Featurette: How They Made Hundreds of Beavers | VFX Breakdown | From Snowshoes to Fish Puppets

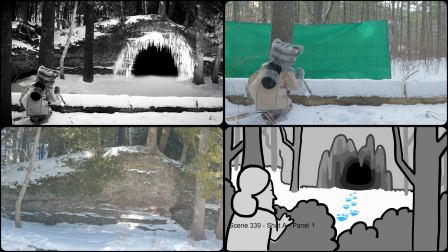[0:00]
Hello, this is Mike Cheslik, director of Hundreds of Beavers.
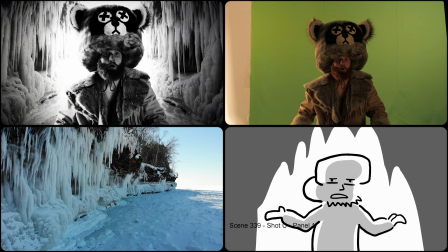[0:02]
We shot this cave interior of Ryland in Steinhoffel Studio outside Milwaukee because it was an actual interior where we needed to control the light.
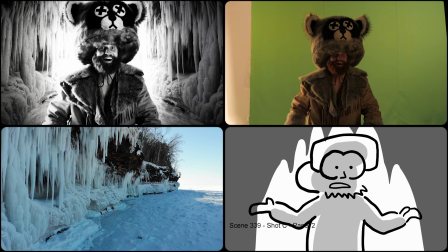[0:10]
But usually when we were doing green screen, we were just shooting on a green tarp outside for anything that was daylight, and the movie's mostly daylight.
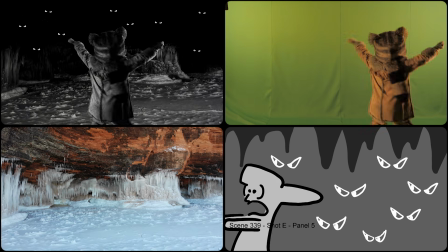[0:17]
The plates are all drone footage from an ice cave in Lake Superior. So I'm drawing all this stuff and I'm going out in the woods with a big binder full of our boards, and we're just doing that.
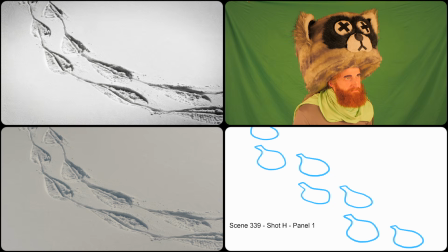[0:25]
So here's the tarp with the wolf. We only had one wolf and we just duplicated him with some movie magic.
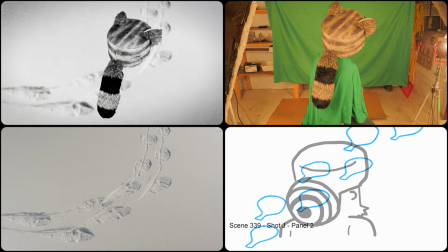[0:29]
We stole the backwards snowshoe thing from Death Hunt, but this one wolf has seen Death Hunt, so he follows the snowshoes backwards.
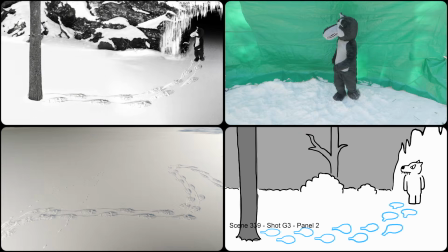[0:37]
So this whole cave geography is a fake geography, and to try to make it consistent, we shot the plates of the cave separately from the subject.
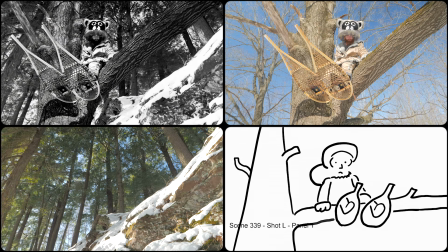[0:45]
I even added a little background when Ryland's up in the tree. Now, I like to say that we're always sticking with the boards with this movie,
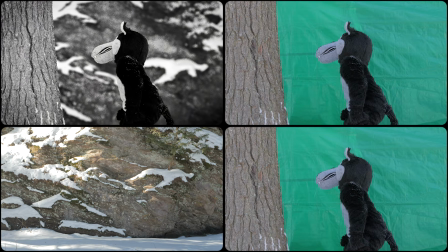[0:50]
but actually right here, we're off the boards because we added more shots, cutting back and forth from Ryland to the wolf to add suspense.
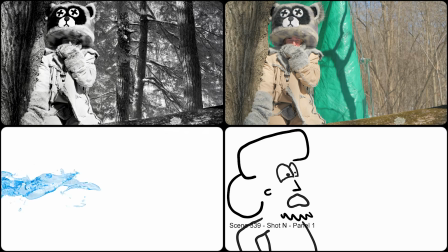[0:58]
Then Ryland sneezes a Shutterstock image out of his nose and accidentally gets his fourth kill.
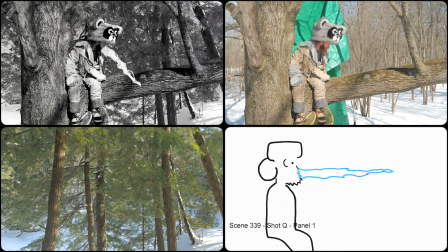[1:03]
Again, we have fake backgrounds here that kind of matched how I saw the slope of this cave area.
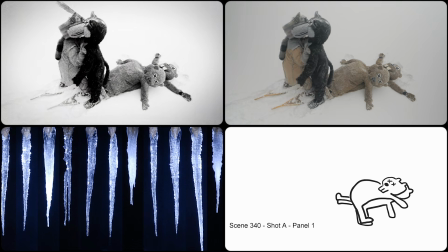[1:09]
Black and white's very forgiving of my bad compositing. After the kill, he puts down the wolf and I'm adding the icicle to his eye, deleting Max's face,
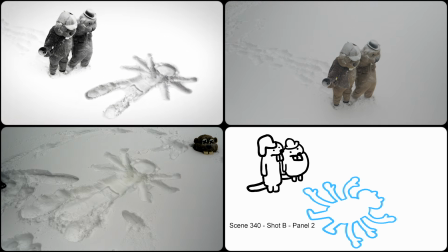[1:16]
cutting to the prints, and all these snow prints were practical but heavily adjusted in post.
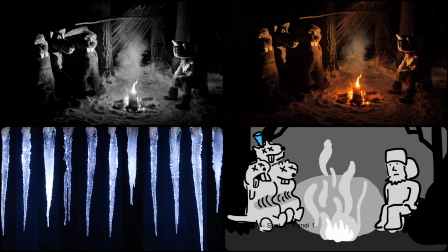[1:21]
And then Sherlock and Watson are practical. My wife made that hat for him. Here at night, we shot this mostly practically with adding the icicle. It was negative 20 degrees that night, and then Ryland pulls out this prop made by Brandon Kirkham,
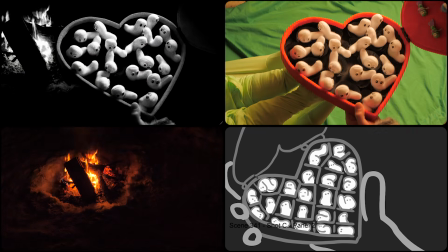[1:34]
where we put all our fingers in the maggots that are living inside the heart, and these later become bait.
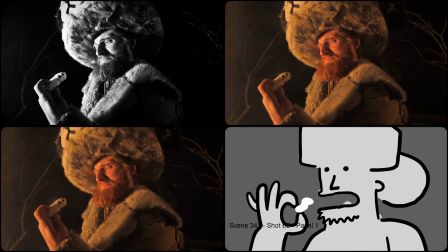[1:39]
That prop also doubles as like a tackle box in the next scene. So here Ryland's using his finger to manipulate the worm, little movie magic for you,
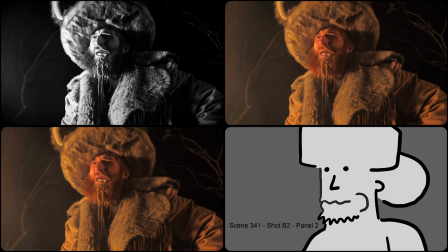[1:47]
and then he's got a bunch of milk in his mouth that he spits out after he chews the worm for a beat.
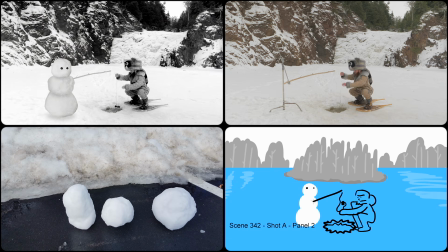[1:52]
Now we're outside with our fake snowman, which is basically just photoshopped together.
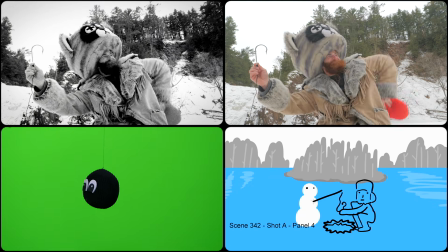[1:57]
Very sophisticated fly effect, and then the heart comes back.
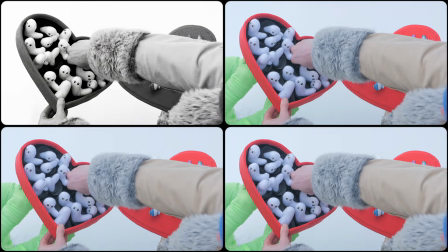[2:02]
You can see Ryland kind of screw up the hiding the worm thing with some bad sleight of hand.
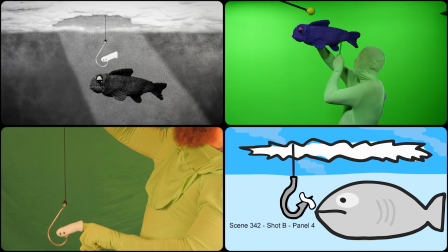[2:08]
Here's a fish puppet created and puppeted by Brandon Kirkham.
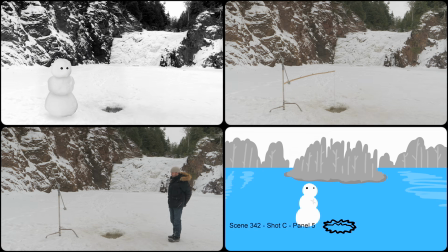[2:10]
And then my favorite gag in the movie where the pole is pulled down into the water because the snowman can't fish,
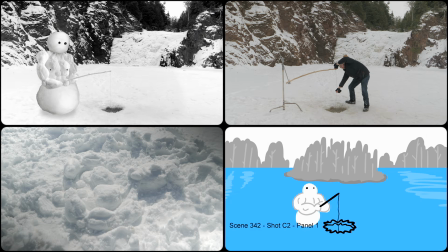[2:17]
so Ryland rebuilds him as a buff snowman using the buff snowman I created in the snow.